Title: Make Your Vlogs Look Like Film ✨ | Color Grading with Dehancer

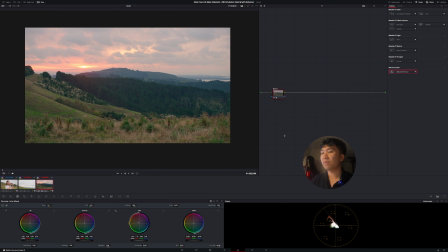[16:44]
I pushed my gain up ever so slightly, and you can see that that change has brought it up into a more favorable position compared to the blue.
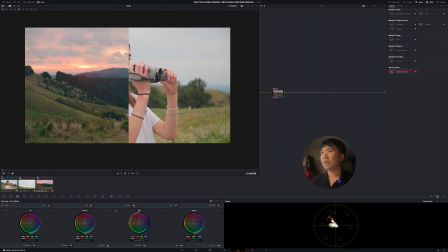[16:54]
So if I wipe my timeline graph here, now obviously these are a bit different in terms of the time of day, but that's fine. This is a bit more of what I want for this clip. And then furthermore, I might adjust the exposure.
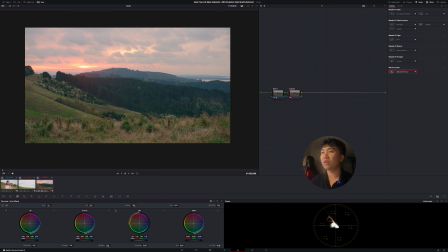[17:10]
So I'll just add an exposure node to this clip. We're just gonna still adjust this. And I might just bring it up.
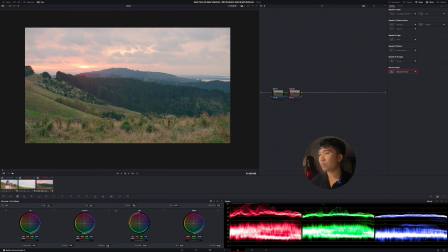[17:17]
So we'll use our parades. So let's just bring this up ever so slightly. Let's just reduce the lift down a bit and work there. Push our gain a little bit up, or a little bit down, sorry.
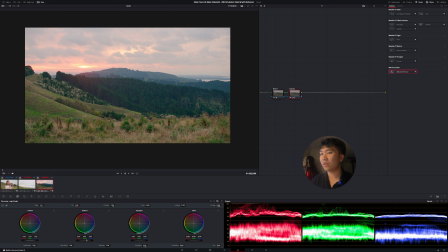[17:31]
And let's just do a little bit of log stuff as well. Just increase our shadows, boost the midtones a bit, and I think that looks pretty good. If we change that, you can see that our exposure has gone up, which is a bit more closer to these shots.
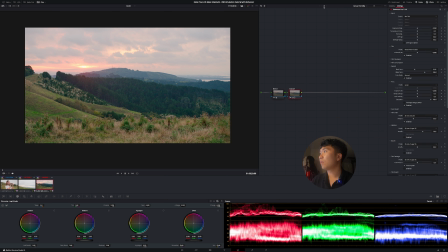[17:46]
Okay, let's just say I like that. We're gonna go back to Dehancer and we're going to enable it. I'm going to do the exact same thing that I did with my first clip, the individual clip. We're going to choose a film stock. I'll just choose the Kodak Vision 350D this time.
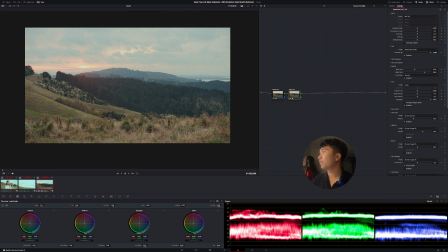[18:02]
And I'm going to push it all the way. And then next we're going to set up our expand point.
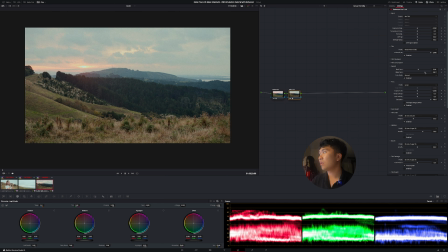[18:08]
So let's just set our black point up to here, increase our white point ever so slightly. And then let's work with our film developer. We'll enable a bit of a color boost, just a little bit, not too much, because we want to make sure that it's not too big.
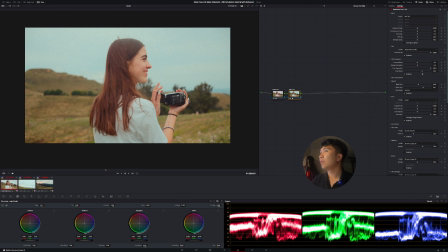[18:23]
You can see here, if I boost it up all the way, that looks a bit too unreal. So let's just boost it up to a point where it kind of works. So if I enable and disable that, you can see there's a bit of saturation there, and it looks quite nice.
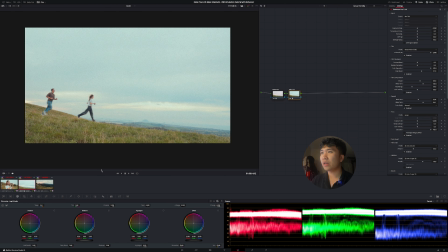[18:37]
We're going to look at this shot. I think I want to enable a bit of film compression here. Just so that I can get some of the highlight detail back. Well, let's just have a look. Yeah, maybe I reduced its impact though, just a little bit.
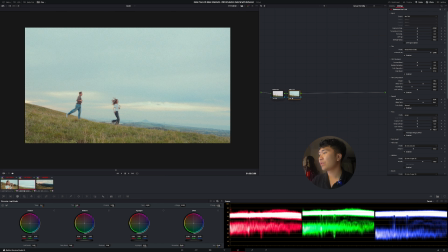[18:55]
We'll enable it, sorry, so that that works. And that looks pretty good, enabled and disabled. Okay, that's looking pretty nice. Let's apply a print. So we'll go Kodak 2383 for our print film.
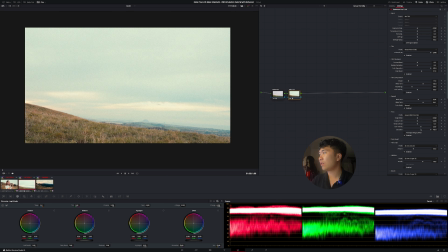[19:11]
Again, looking quite good. Let's increase the color density here. We'll put a bit of tonal contrast in there. So that's kind of also why I put the film compression, just to bring it down, because if I take that off, there we go, now it's on.
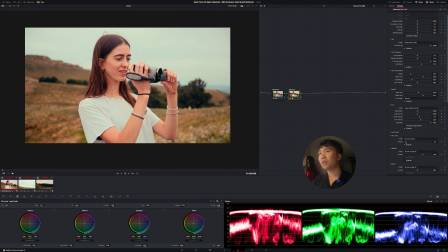[19:27]
Now for the film grain, I can decide whether I want to keep it or not. I might actually take it off for this shot.
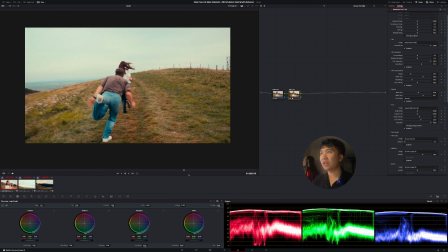[19:35]
Let's just disable it, and let's just say we want to keep this digital look, or yeah, no grain.
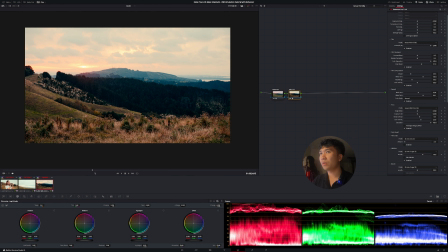[19:42]
But I will put halation on there, so this kind of introduces a warmer tone, and you can see it occurring in these areas of high contrast.
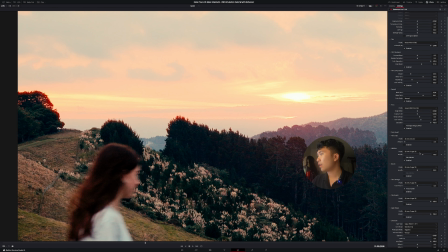[19:50]
If I zoom in, there's halation occurring there. If I increase it, you can see it's gone up.
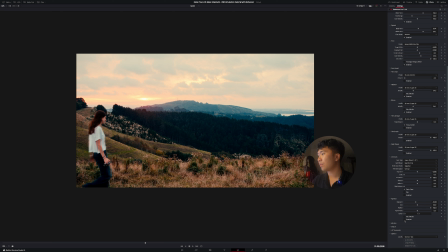[19:57]
Let's just bring it down a bit. Halation is better when it's not too noticeable, and we'll put a bit of a bloom as well. So there's a bit of a bloom occurring up in the higher areas. what else? Maybe a vignette too.
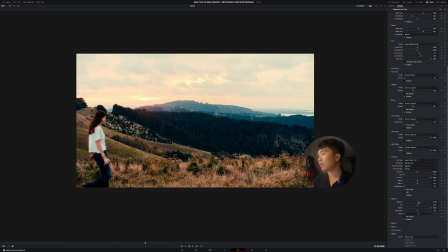[20:10]
Just a slight one, we'll enable it. We'll keep the exposure down, but increase the size.
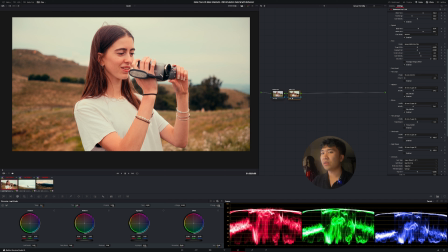[20:21]
And now if we look through our shots, you can see that Dehancer has been applied to each of them, and they look pretty good.
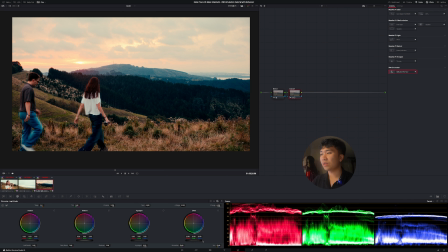[20:29]
This one, you know, if you want, you can still increase the exposure a little bit. Let's just bring our offset up, you know. But overall, this got us to a really nice spot really quickly.
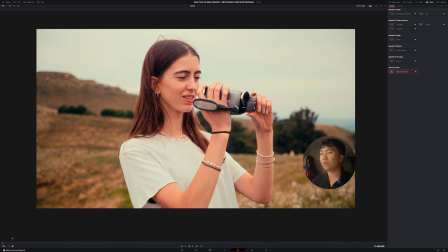[20:43]
And all of our shots look pretty consistent throughout. And yeah, the most important thing is that Dehancer has been applied to each of these shots.